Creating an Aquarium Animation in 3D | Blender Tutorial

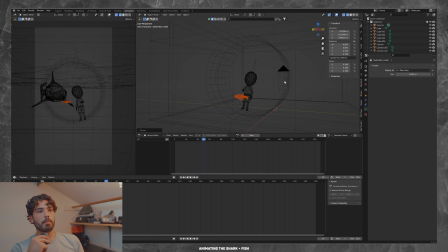4:04 I realize now that this scene kind of feels empty but I kind of just wanted to make something very fast and so
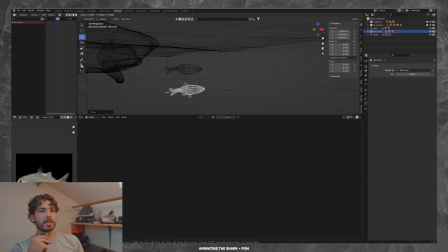4:10 you know when you're rendering water as well it's pretty intensive on your computer so I didn't want to make the scene too complex.
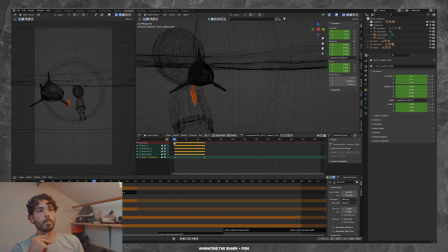4:17 I just added a couple foreground elements like the seaweed for example and this was just a static model that I found online.
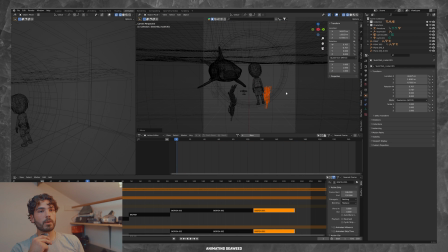4:23 I believe it was photo scanned and I didn't want to animate every single leaf so I went ahead and grabbed a displacement modifier and I threw it
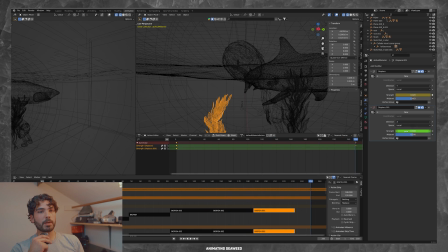4:32 on to the seaweed and then I animated the displacement of the y and z axis to kind of have this floating effect of the water kind of just subtly moving throughout the scene and then when paired with the fish and the shark starting to look like a realistic environment here I'm just kind of playing around with things
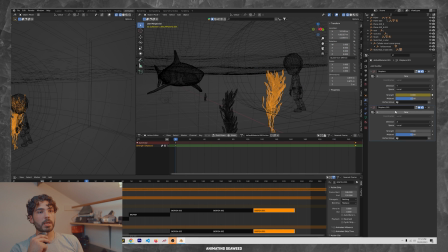4:50 here to dial in the settings and you know just continuously looking through the camera to make sure everything's right and this
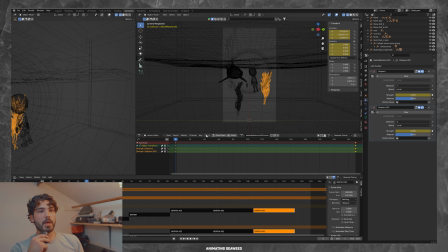4:57 is kind of what the scene is looking like before it's rendered and then lastly I knew that I wanted the water to feel more realistic so I created a particle system and all that's going to do is essentially create these these little dust particles that you see in the ocean if you've ever
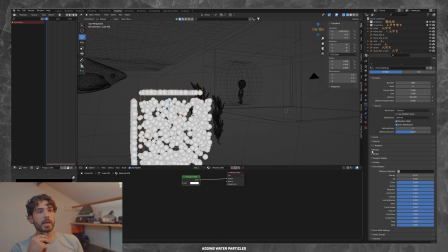5:13 been diving you'll notice that these are there so yeah I just created a sphere and made it kind of bluish
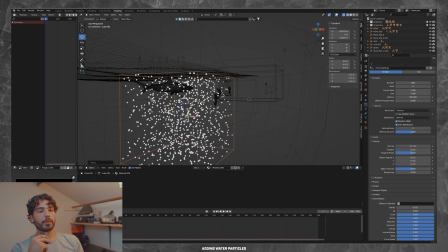5:19 and then I added this particle system that's dispersed throughout the water so you can kind of see these particles floating down.
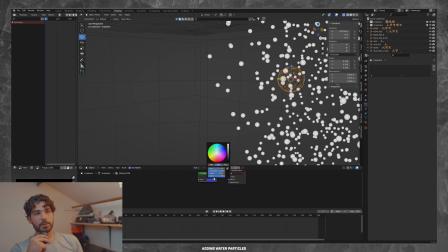5:25 It's all really to create an atmosphere and this kind of environment
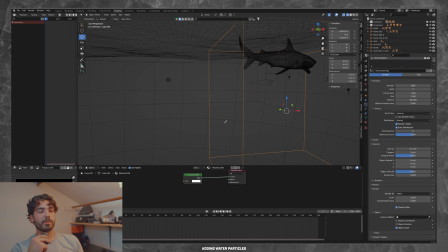5:30 that feels a little more real even though the character is quite cartoonish.
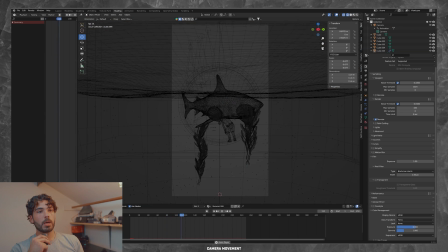5:35 Then lastly I added some camera movement. Just a slow push in on the character. And here is the final render once again.
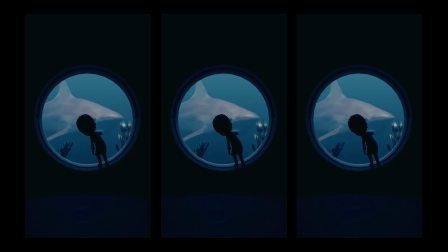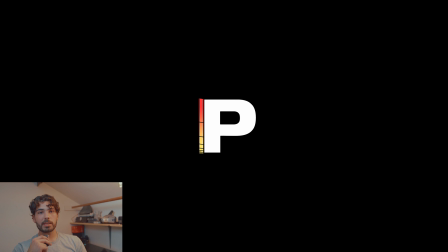5:49 Alright, that's pretty much it. If you want to see more like these let me know. Leave a comment, drop a like. Thanks again for watching.